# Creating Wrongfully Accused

Oh, hello there. I'm Jesse Roberts, the creator of Wrongfully Accused. I'd like to welcome you behind the scenes to see how some of my favorite shots were created on this film. Come take a look.
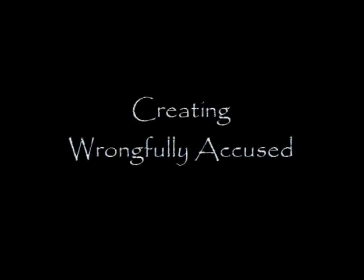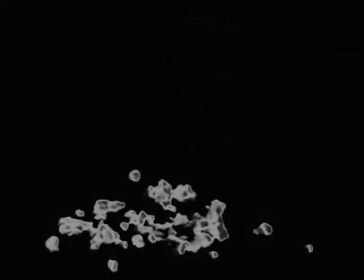(0:23)
Okay, let's start off with the Limited Light and Magic logo. I really wanted to incorporate the four elements, earth, air, fire, and water.
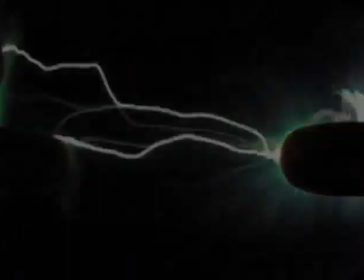(0:30)
Also primary colors, which is why the title goes through red, blue, and finally yellow.
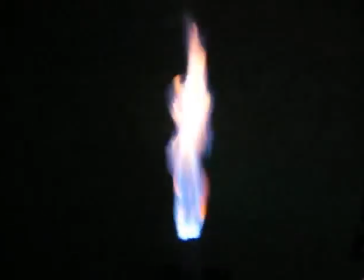(0:35)
And also a sense of transformation, which is what the company Limited Light and Magic really represents. I sort of copied the company name from obviously the best special effects company out there, Industrial Light and Magic.
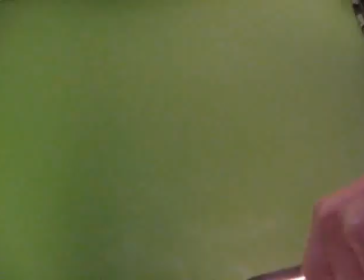(0:48)
I still stand in awe at the effects that they've created, and I've always wanted to emulate them.
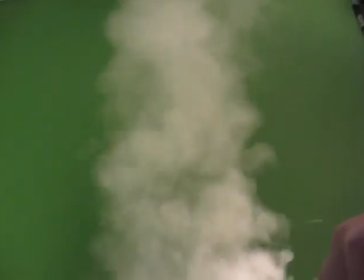(0:52)
When I realized that I could animate in Photoshop on my computer, I immediately wrote Microwave and began filming it.
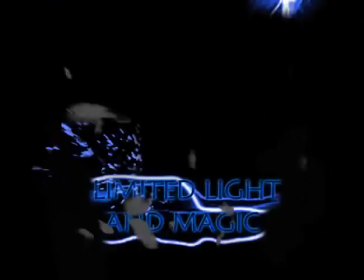(1:01)
The limited in the title comes from the fact that I was using a 10-year-old computer running Windows 98. I now have a newer computer, but I'm still using Photoshop for animating, so I'm still quite limited as to what I can do.
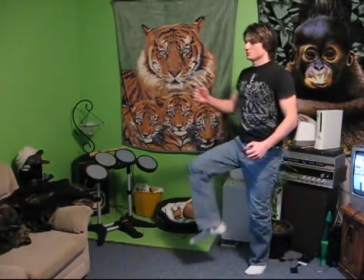(1:19)
For the digital hamster logo, I wanted to have a bionic hamster,
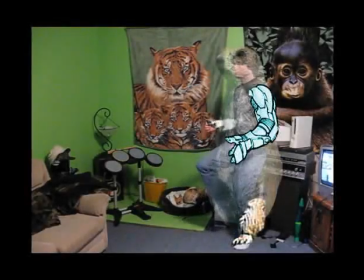(1:24)
but it would have took too long to animate it frame by frame, so I did the walking animation myself and put a digital hamster on top of me.
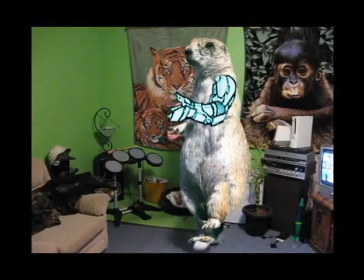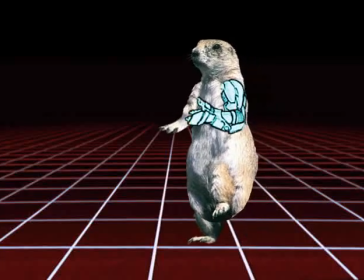(1:38)
Funny thing is, it's not even really a hamster. I don't have the internet and couldn't find any pictures of a hamster, so I just used a picture of a prairie dog.
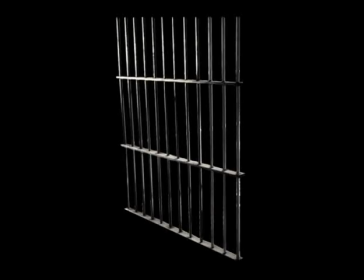(1:49)
This entire film was shot in front of a green screen, which means that every background had to be added in afterwards. Every background was pieced together using several pictures and textures, some of which you're looking at right now.
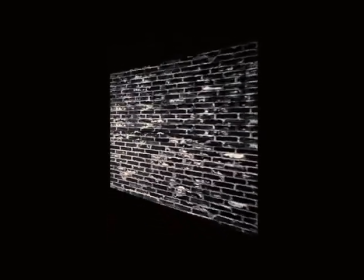(2:04)
The textures were distorted to create the illusion of a 3D perspective.
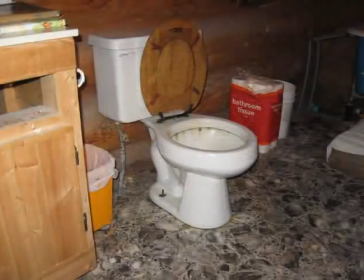(2:08)
The toilet that is used in some of the backgrounds is actually the toilet that I use every day.
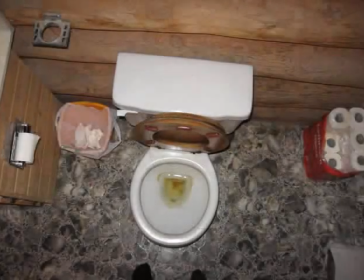(2:14)
The toilet tank was removed using Photoshop so that it would look more like a prison toilet. The stains, however, were not photoshopped.
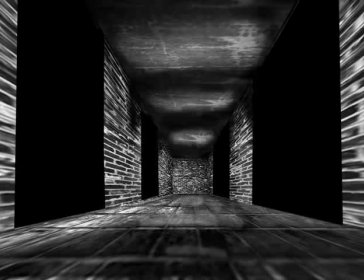(2:23)
You are now looking at all the layers that were composited together in order to create shot 8.
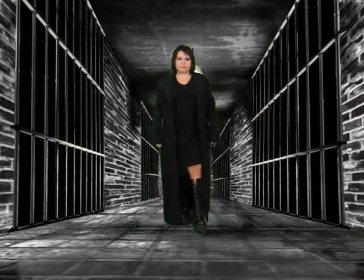(2:29)
This is one of the first shots created for the film, and it's one of my pet peeve shots because the perspective of the background doesn't quite match the perspective of the actress.
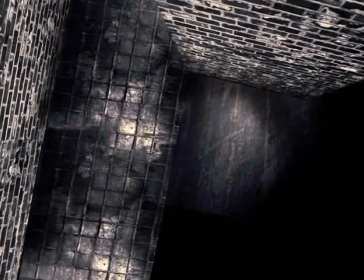(2:41)
The idea for shot 3 was devised very early on in the conceptual process.
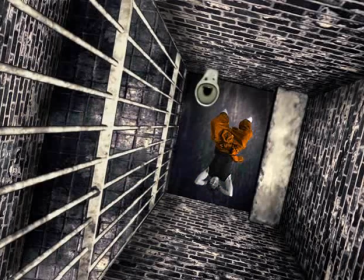(2:46)
The execution of this shot was fairly easy, because, like shot 8, it only has one vanishing point.
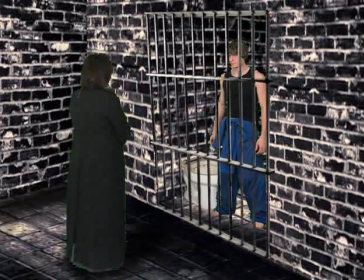(2:54)
Shot 17, on the other hand, was more difficult, in that it has two vanishing points to worry about, and both character elements had to be shot separately.
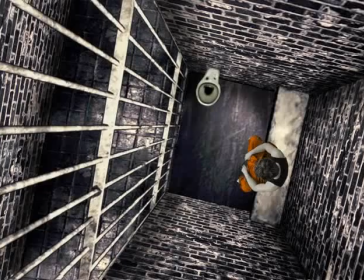(3:05)
Since the tone of the film is dark and depressing, I thought it would be a good idea to go with black and white, but also have certain areas of the film pop with saturated color.
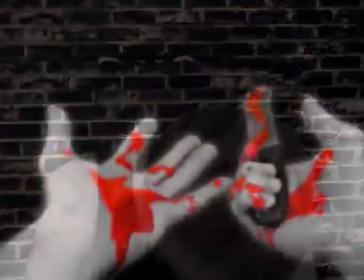(3:14)
Having seen this effect done before, I knew it was an interesting visual. The next few shots show how the look was achieved.
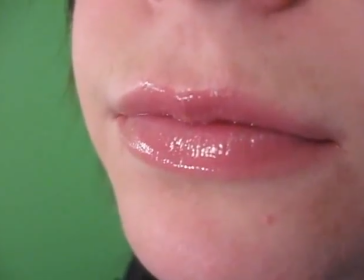(3:22)
So here's the original shot of the actress in front of a green screen. Next, the green is removed and the film is desaturated.
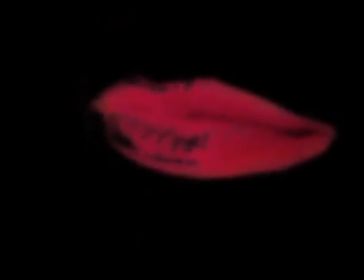(3:29)
Then the part of the film to be colored is isolated and then saturated. Because the hue of the lips was also found on the actress's skin, a simple color selection couldn't be used, so a digital cookie cutter was used on every frame of the film for isolation.
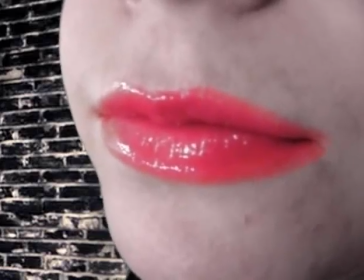(3:43)
And then finally the color element is laid over top of the black and white film and the background inserted.
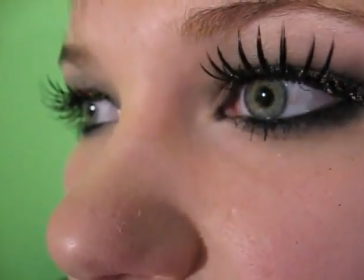(3:49)
The same technique is used on the eyes. The green is removed from the original footage and the film is desaturated.
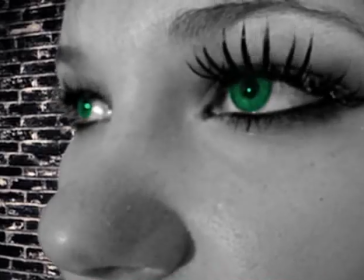(3:55)
The iris is isolated and saturated, and all the elements are composited together.
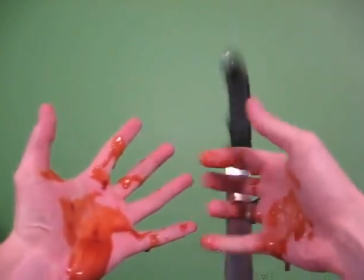(4:02)
Shot 31 is one of my favorite in the film. Water, ketchup, and barbecue sauce were used to achieve the perfect color and consistency for the blood.